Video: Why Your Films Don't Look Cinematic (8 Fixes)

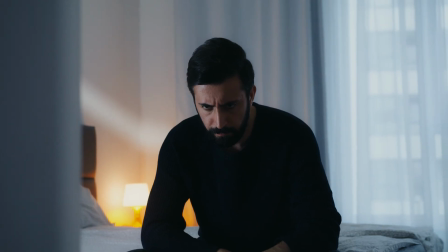You can start by using the rule of thirds to frame your subject, and be sure to pay attention to things like headroom, symmetry, the foreground, and the background.
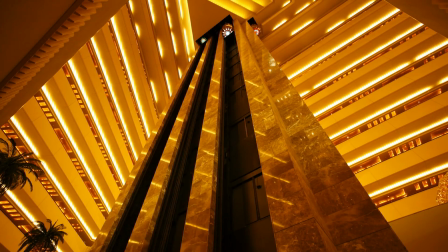You can use leading lines to help draw the attention of your viewer to the subject.
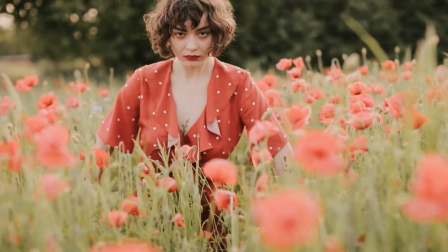And you can place objects in the foreground or let other actors pass in front of the foreground,
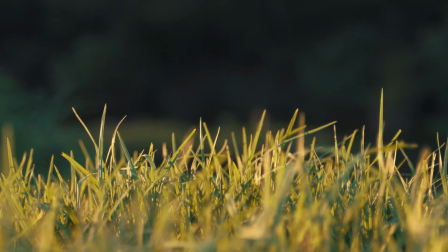or things like cars, to help add visual interest to your shot. And they'll add depth as well. And if you're looking to create smooth motion in your shot, but you can't afford a gimbal or a dolly,
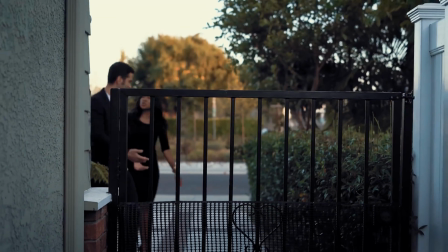you can try putting your camera on a towel or a skateboard or a rolling chair and moving your camera that way through the scene.
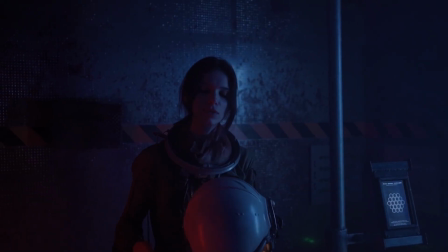Be sure to use slow, confident movements. Or if you're anything like me and you like still shots, you can lock your camera down and try to make it look as much like a painting as possible.
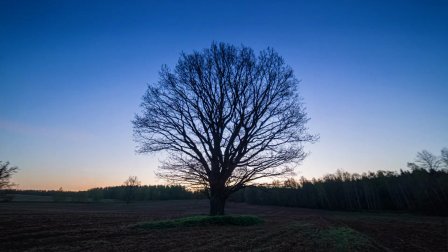And you can always add fake camera movement in post-production later on if you'd like to. One of the easiest ways to make something feel a little bit more cinematic is adding depth to your shot. We're talking about foreground, midground, and background.
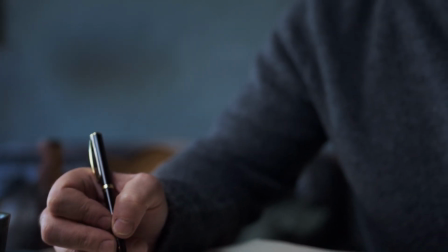Don't just place your subject up against a blank wall and call it a day. It's going to look really flat and unprofessional.
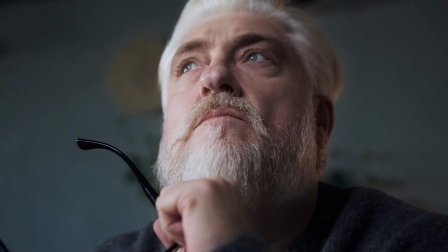Always try to pull your subject away from the background to add depth, and then you can place something in the foreground like a plant,
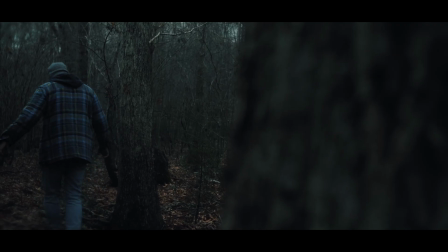door frame, or a curtain that's really going to add that depth to your shot. Even if your lens isn't good enough to give you really great shallow depth of field, we can still add layers to our composition in the foreground, midground, and background that are really going to help improve and sell our shots. I have just a few more tips to go over with you for getting that film look, but first I want to tell you about today's video sponsor, WriteBlogger.
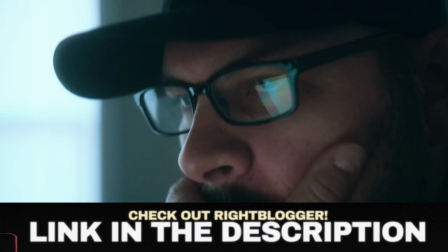As a filmmaker and business owner, I'm constantly struggling between finding time to create content and promoting my content and my business. Ever since I started using an online tool called WriteBlogger, I've been able to create content even faster.
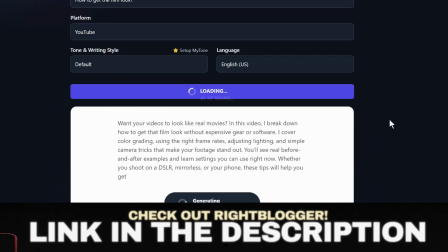Things like video descriptions for my YouTube videos, content for my website, and promotional campaigns to help reach my audience.
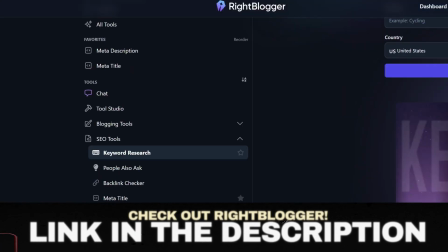WriteBlogger has over 70 tools to help you create smarter and work faster. And one of my favorite features is their video to blog tool, where I can just upload my YouTube video and it will create a stunning blog post in seconds using my voice. And they just updated that tool with even more features so you can upload podcasts, add external links, and even more. If you're looking to create your next film pitch, create an awesome product description, or just promote your next short film online, WriteBlogger has all the tools you need ready to go, no guesswork.
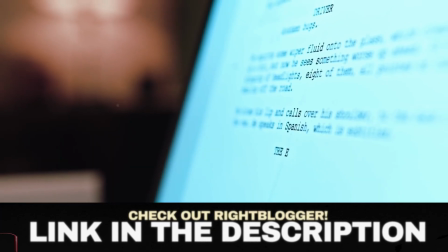And if writing isn't your thing, WriteBlogger can help you sound more professional when you're dealing with potential collaborators or investors. I really appreciate WriteBlogger because it lets me focus on telling stories, which is what I love to do, and I can let WriteBlogger handle all the other boring stuff. You can check out WriteBlogger for free by following the link in the description below.
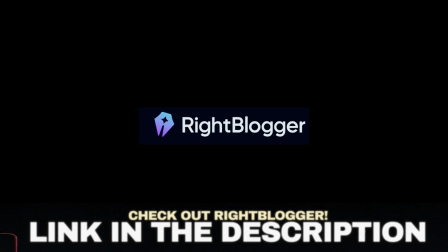Set design may at first sound like something that only big budget films are going to worry about, but I assure you, you should be paying attention to your set design right now. When you first step into the location you're going to be shooting in, clean the frame up, take everything out, and start adding things back in exactly where you need them to create visual interest in the shot. Be sure to remove clutter like my bookshelf back here and try to arrange elements a little bit more sparsely.
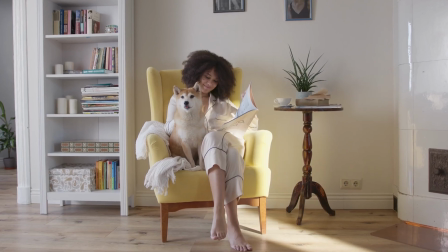A practical lamp, a specifically colored blanket,
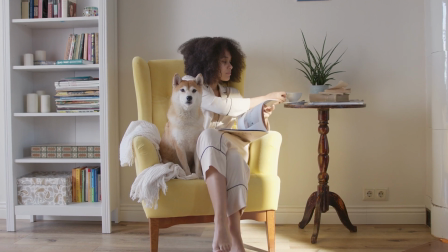and coordinating the color of your actor's wardrobe with the background are going to go a long way with your set design.
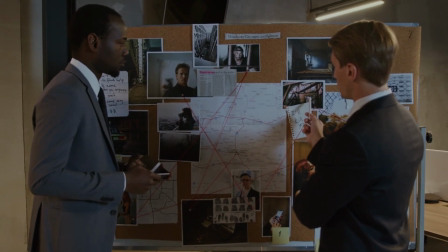These details are all going to stack up and give you a more polished and professional look.
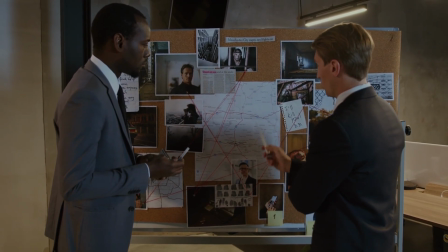The best tip that I can think of for set design is to limit your color palette. I've found that if a scene has 3 or fewer dominant colors, it instantly looks more professional.
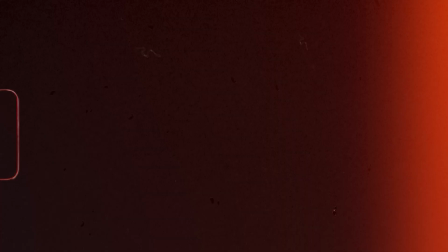And this is going to be true in photography, painting, and filmmaking. All right, let's talk camera settings. You can shoot cinematic footage with any camera, and that includes your mobile phone, but you have to be able to control your settings. Always check these settings before you hit record. Be sure to lock down your shutter speed and double your frame rate.
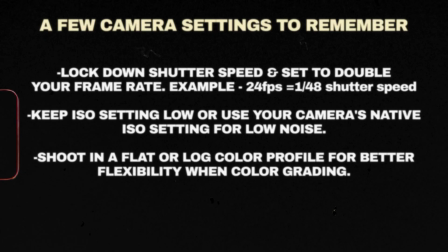If you're shooting in 24 FPS, be sure to lock your shutter speed down to 148.